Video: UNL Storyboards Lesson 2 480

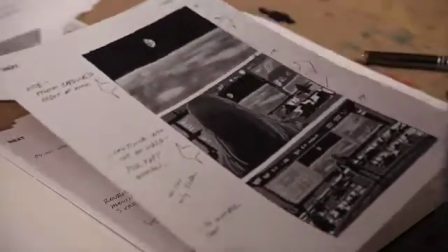[16:26]
So transitions are really important because it tells the audience that you're going from one scene to another scene,
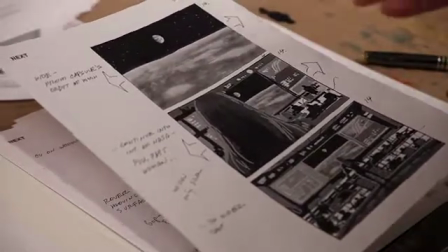[16:32]
but it's also making it seamless so that you don't lose your attention.
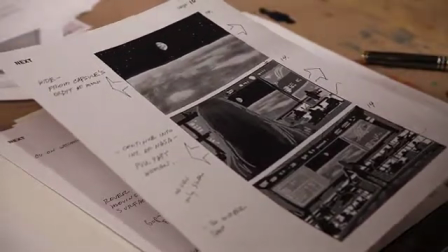[16:37]
Sometimes when you cut to another scene, it's like, where are we? What's going on?
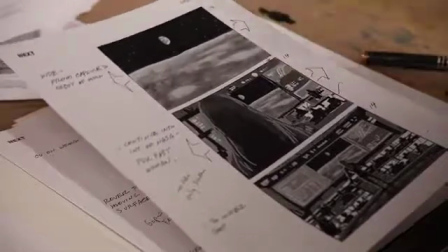[16:42]
And if you don't have a smooth transition into another scene, you're lost as a viewer.
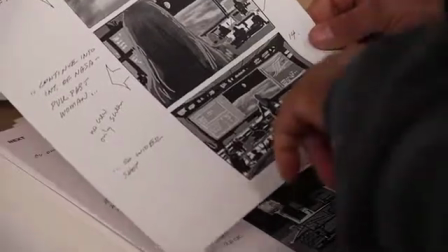[16:46]
So we're pulling back even further, pulling back, and we see the wide shot of NASA and all the computers and everything.
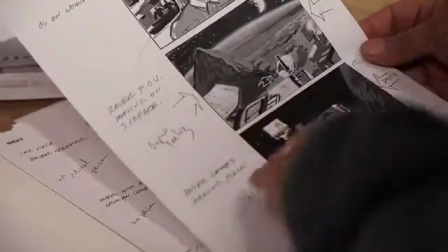[16:52]
The girl looks to the monitor. Then we see the cart coming around a rock area.
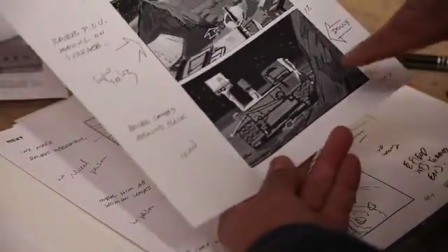[16:58]
This is a low angle, and I've got like a little dolly move coming this way as the cart's coming around, coming toward us.
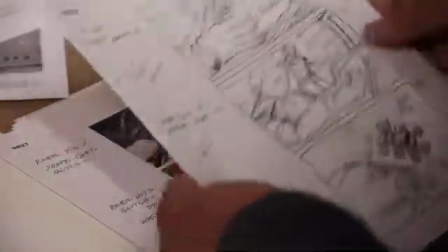[17:05]
See the arrow coming toward us. We've got back to NASA. We see a guy, you know, moving the controls around, hits a few buttons.
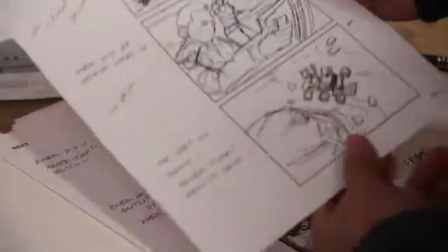[17:13]
She tells him something, I forget what. We got a top shot looking down, just a little bit different angle, and see it come around this corner.
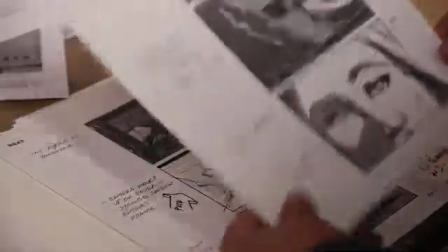[17:20]
And then all of a sudden it runs into something.
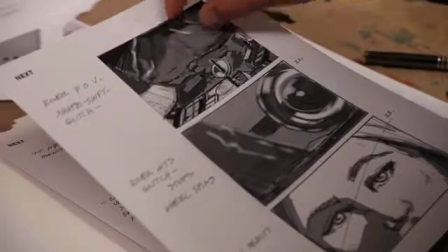[17:23]
As it runs into something, there's like a vibration as it hits a clear barrier.
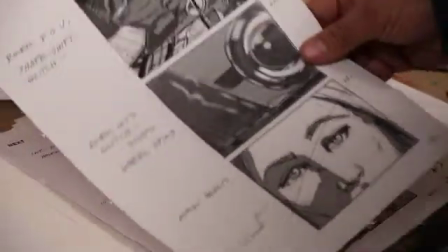[17:29]
And then we got a close-up of it just kind of bouncing back and forth on the barrier. She's going, what's going on?
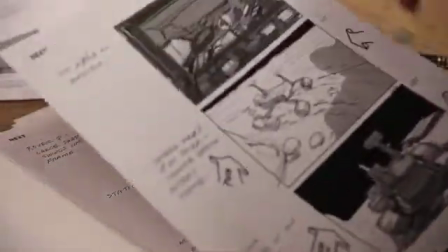[17:36]
Then we cut back to, I think I did like a little rough drawing over her,
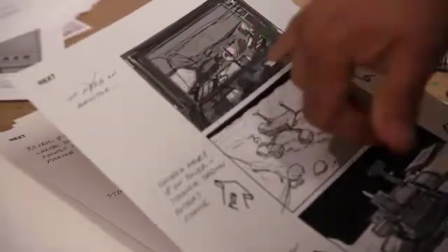[17:41]
and seeing that through the rover's cameras, we see nothing in front of it.
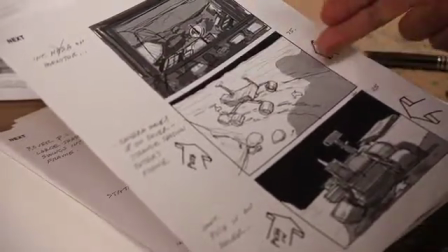[17:46]
So they move the rover a little bit more further, and as they're around it, and as they try to move it, we start to see the shadow come up on it.
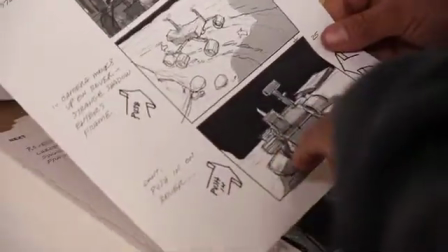[17:55]
Shadow comes up on it, then you've got like a low angle behind the rover,
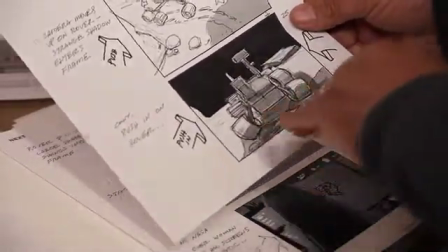[18:00]
pushing in, pushing in, pushing in, and that tells us, okay, something is creeping up on our rover.
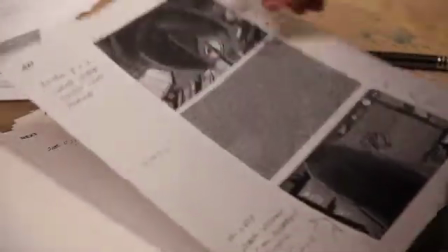[18:06]
And as we cut back to a clean POV, we suddenly see this giant hoof, like a horse hoof,
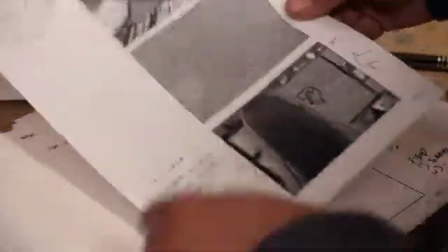[18:14]
come in and kick the camera, which brings it to snow. She turns and goes, oh my gosh, something just hit our camera.
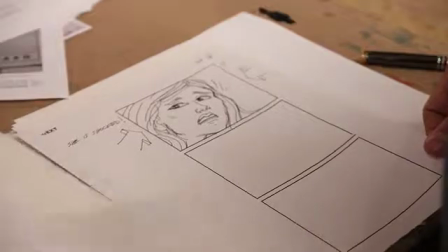[18:22]
What's on the moon that could do that? They kind of lost me when we saw a hoof.
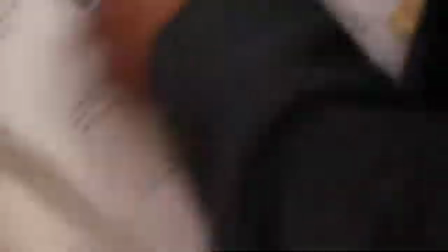[18:28]
I just kind of went, okay, that's what this movie's about.
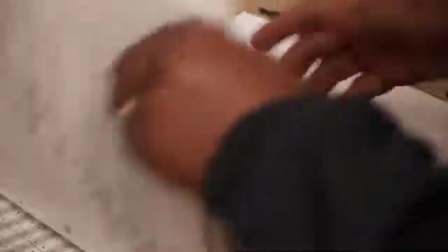[18:31]
So anyways, there is a comic that's in Humans.
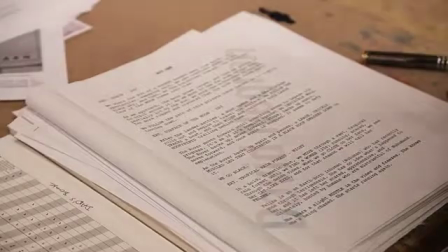[18:37]
I should pull that out, but I don't. So if you wanted to look at the actual comic book, you could check it out.
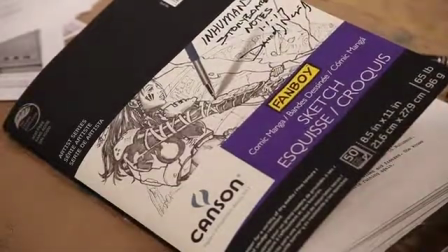[18:44]
It's called Inhumans. So that's kind of a good overview of what I'm up against every time I go into a meeting.
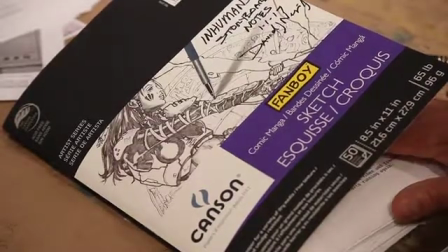[18:52]
My presentation, I did all these probably in about a day and a half, all those finished drawings.
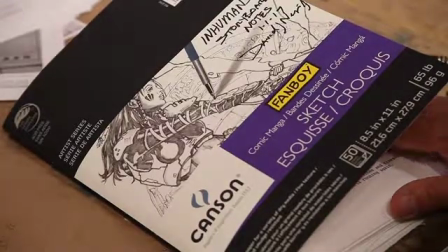[18:59]
And then I went back for another meeting, talked him through one more time,
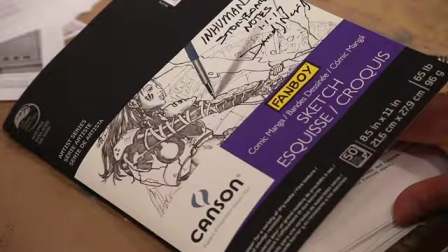[19:04]
and then I think I probably had one more day to finish everything and send it in, and I was already getting briefed on another sequence at the same time, so that I could come back with roughs for that for the next meeting. TV's very fast.
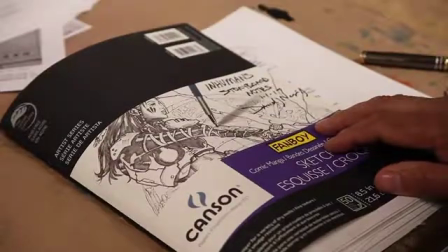[19:16]
They want stuff right away, and I don't care. I like to draw fast.
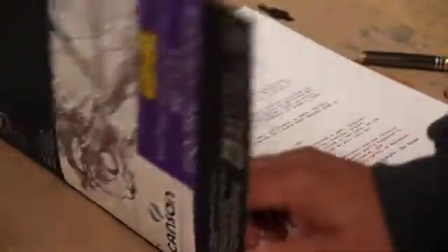[19:21]
I'm not really a renderer, so when it comes to rendering, it just feels like it's a little bit slower to me.
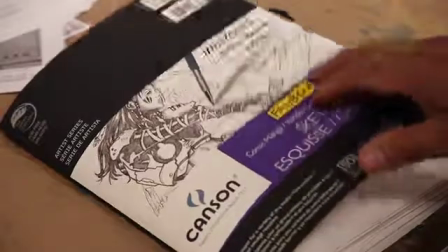[19:27]
So I'd rather like lay out sequences, trying to figure out what's the best action, and then move on. Okay, and to wrap it all up, lesson 2, just go ahead and get those arrows on those drawings, get the send it all into Dropbox. I think Dropbox is working out okay. I hope you guys are okay with that. Some of you guys are throwing it into Canvas, some of you are throwing it into an email sent to me. So let's try and all focus on getting it into Dropbox. There's a new folder there. It says lesson 2. So, you know, drop everything into there, and after I have a look at it, we're going to go on. But I think mainly this whole lesson 2 is really thinking about how that camera moves and how that camera has a reason for movement. And you know, if you've got questions, you want to Skype, you want to email me, go for it. You know, I'm around. I'm working on a couple films right now, but you know, don't worry about that. Just if you've got something you want to talk about, Skype's great because I can see you face to face. So hopefully we can set something up for that.